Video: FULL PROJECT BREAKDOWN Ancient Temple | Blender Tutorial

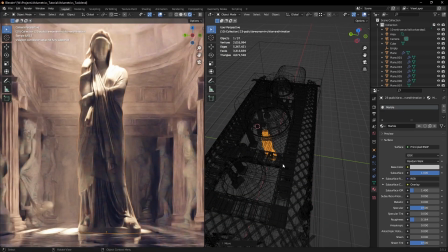0:00 Creating great images doesn't always have to be a lot of difficult work. Let's take a look at how I created this render.
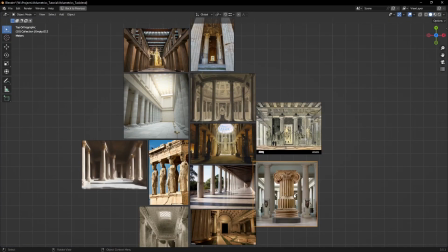0:06 The first step was to collect some reference images and figure out the direction I was going.
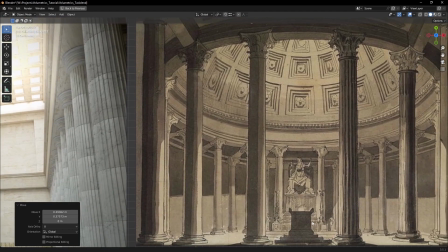0:11 I really liked the idea of a central composition focusing on a statue. From the architectural elements what struck me was the use of skylights,
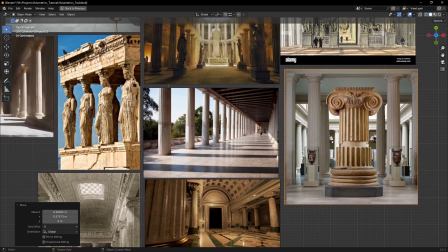0:20 a lot of ornate statues and the order of stone columns and beams that support the whole structure.
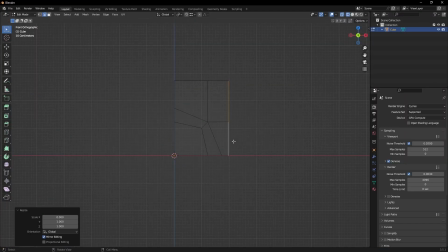0:25 I started modeling the more challenging part, the columns.
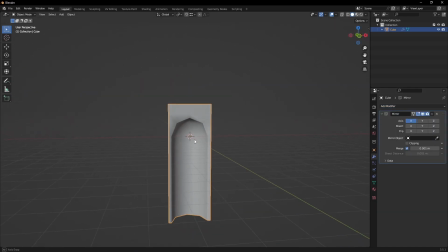0:28 I approached it by modeling a single flute, then made use of the array modifier to duplicate it.
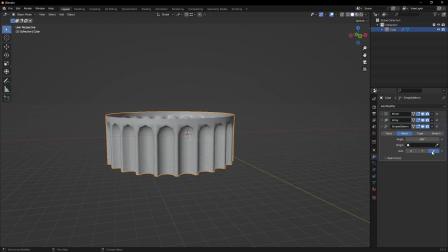0:35 All that was bent using the simple deformed modifier into a cylinder shape. Next was the column capital, which took a little more effort.
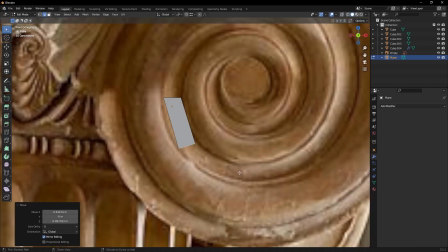0:44 The way to handle these models is to get a good reference to work from. After that, I traced more prominent features with a strip of polygons.
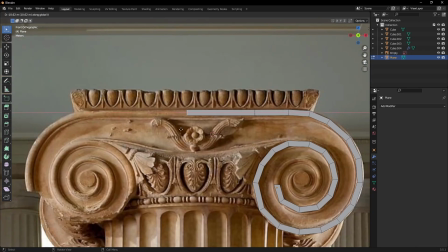0:52 That way, I make sure I have good topology flow and all I'm left to do is handle the gaps between the strips using polygon fill.
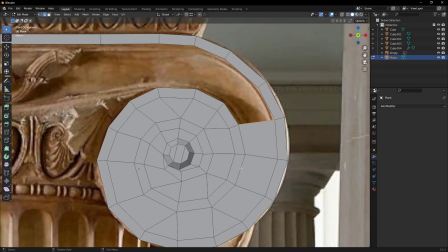1:01 Also, since this part isn't a centerpiece in my image, there really isn't any need to be precise with the modeling.
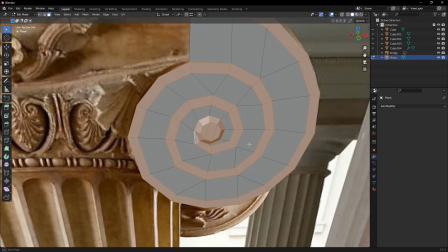1:07 An addon that helps me a lot in modeling this way is called F2, which allows me to quickly create polygons with just a single keystroke.
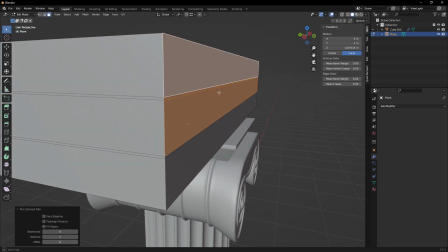1:15 The rest of the models are made with very simple box modeling, using only loop cuts and extrusions to make.
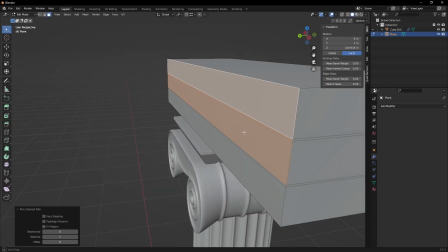1:22 As you can see, the topology is very simple as these elements take very little part of the image.
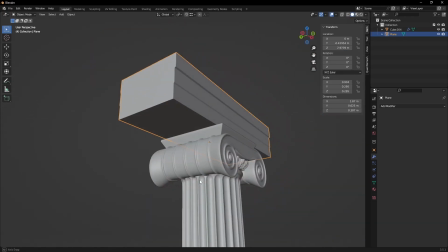1:28 Most of the details will come from textures alone. To build the whole scene,
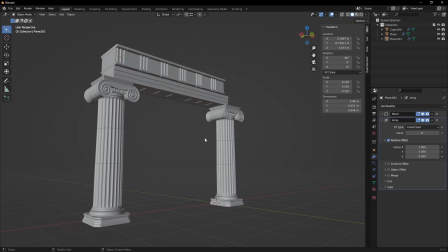1:32 I used an array modifier on every single element to get the spacing of the columns and create the beams and ornaments on the walls.
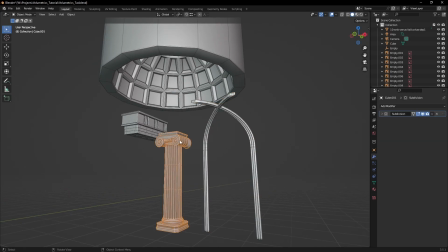1:41 Altogether, there are no more than four different objects used to build the overall shape of the temple.
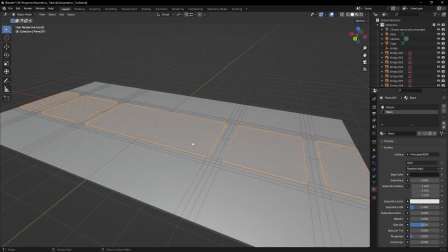1:46 The last hand modeled piece is the floor, as I wanted to create a custom pattern that would just take too much time to be done in textures.
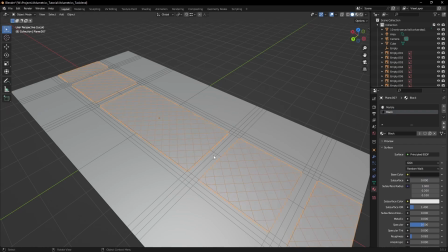1:54 After that I assigned placeholder materials to know which tiles I want to be black and which white.
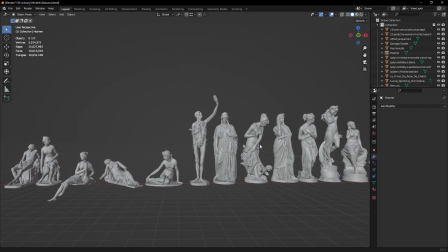2:00 The statues are 3d scans from the internet that I've collected throughout time.
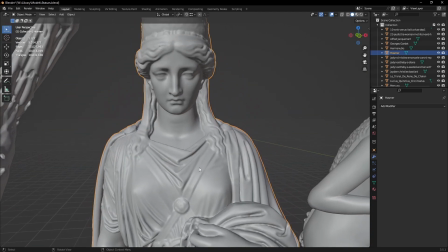2:05 The great thing about 3d scans is that they hold a lot of detail that would usually take days to sculpt by hand.
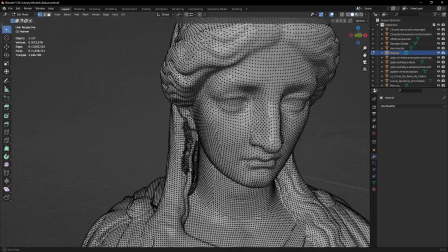2:11 That also makes them have a lot of polygons and can greatly slow down your workflow, especially if you try to edit them or create UVs.
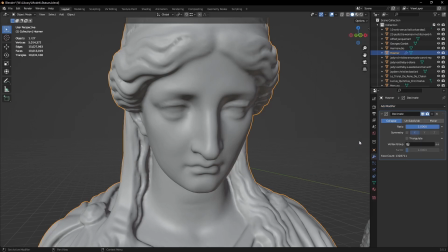2:19 Just add a Decimate modifier on top. The decimation amount would depend on the statues.
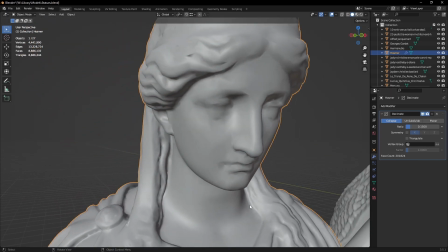2:25 Once you start losing detail in the shape, you've lowered the value too much. I knew I wanted a centerpiece statue.
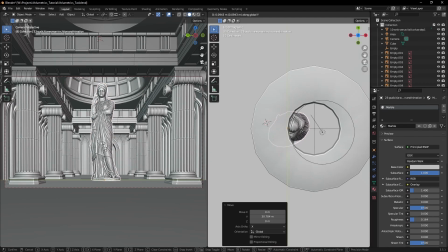2:33 That was fairly easy to place as the only logical spot was under the skylight.
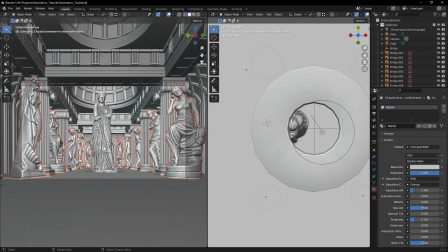2:38 The other statues were a bit more tricky. They had to break the monotonous composition created by the columns.
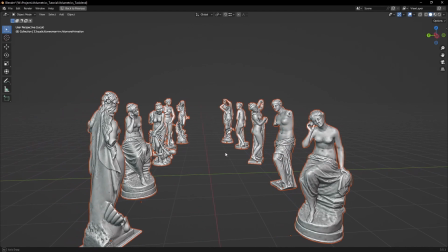2:45 The way I handled that was picking statues with more interesting silhouettes. The lighting setup is very simple.
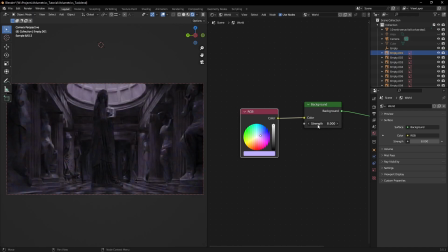2:52 A blue color in the environment. I brought the strength up until I got a nice blue tint coming from the skylights.
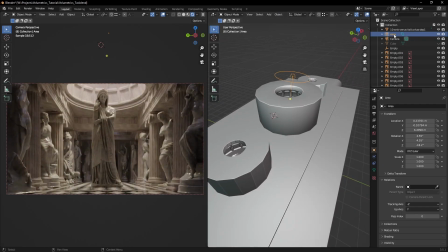2:59 The other thing is just a warm area light with a very low spread to simulate light coming from the sun. I didn't use a sky texture or an HDRI as this method gave me more control over the lighting.
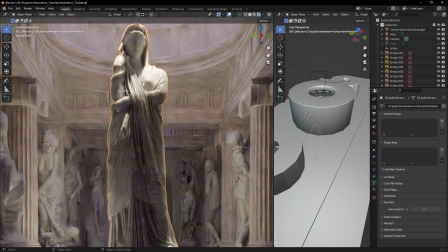3:11 The one thing that guided me while placing the sunlight was that I wanted to highlight the centerpiece statue.
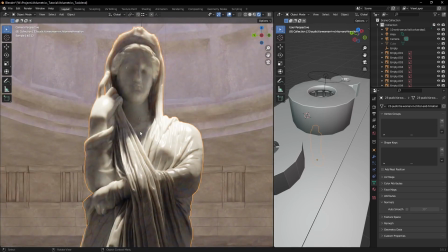3:18 This was done in two ways. Part of the light was hitting enough of the statue to highlight the main features and details, but was still aimed to fall behind it.
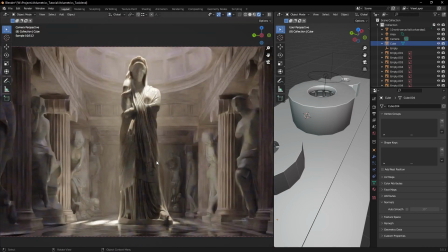3:28 That way, when I added a cube with a simple volumetric shader, the god rays did a nice job of outlining the silhouette.
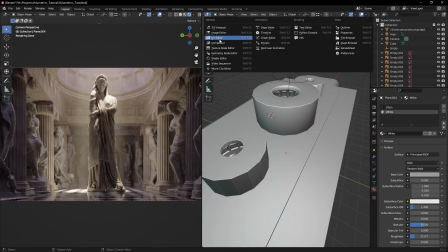3:35 As for the other shaders in the scene there are just three.
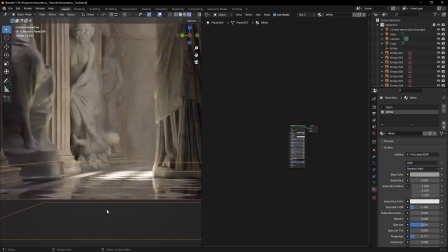3:38 The floor uses a very simple material with low roughness for the white tiles and a duplicate of it in black.
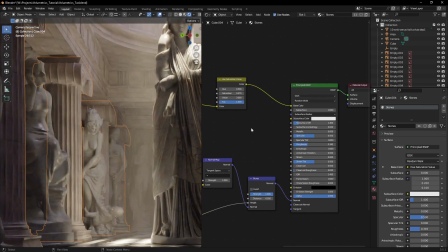3:45 The main architecture of the temple also shares a single concrete material with a bump and a normal map.
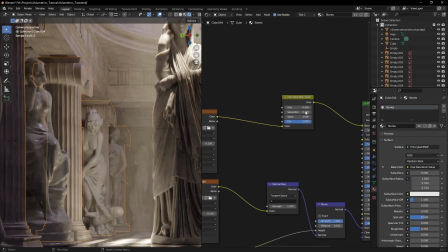3:52 One thing I changed was brightening up the diffuse as it was too dark.
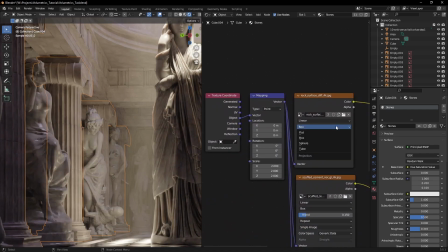3:56 I also made use of triplanar mapping option in Blender as I didn't want to bother with UV unwrapping.
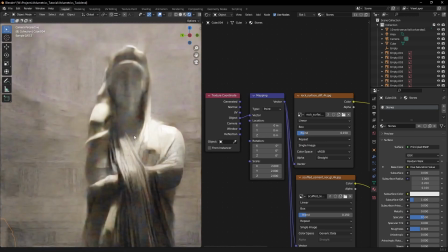4:02 The statues share the single material too.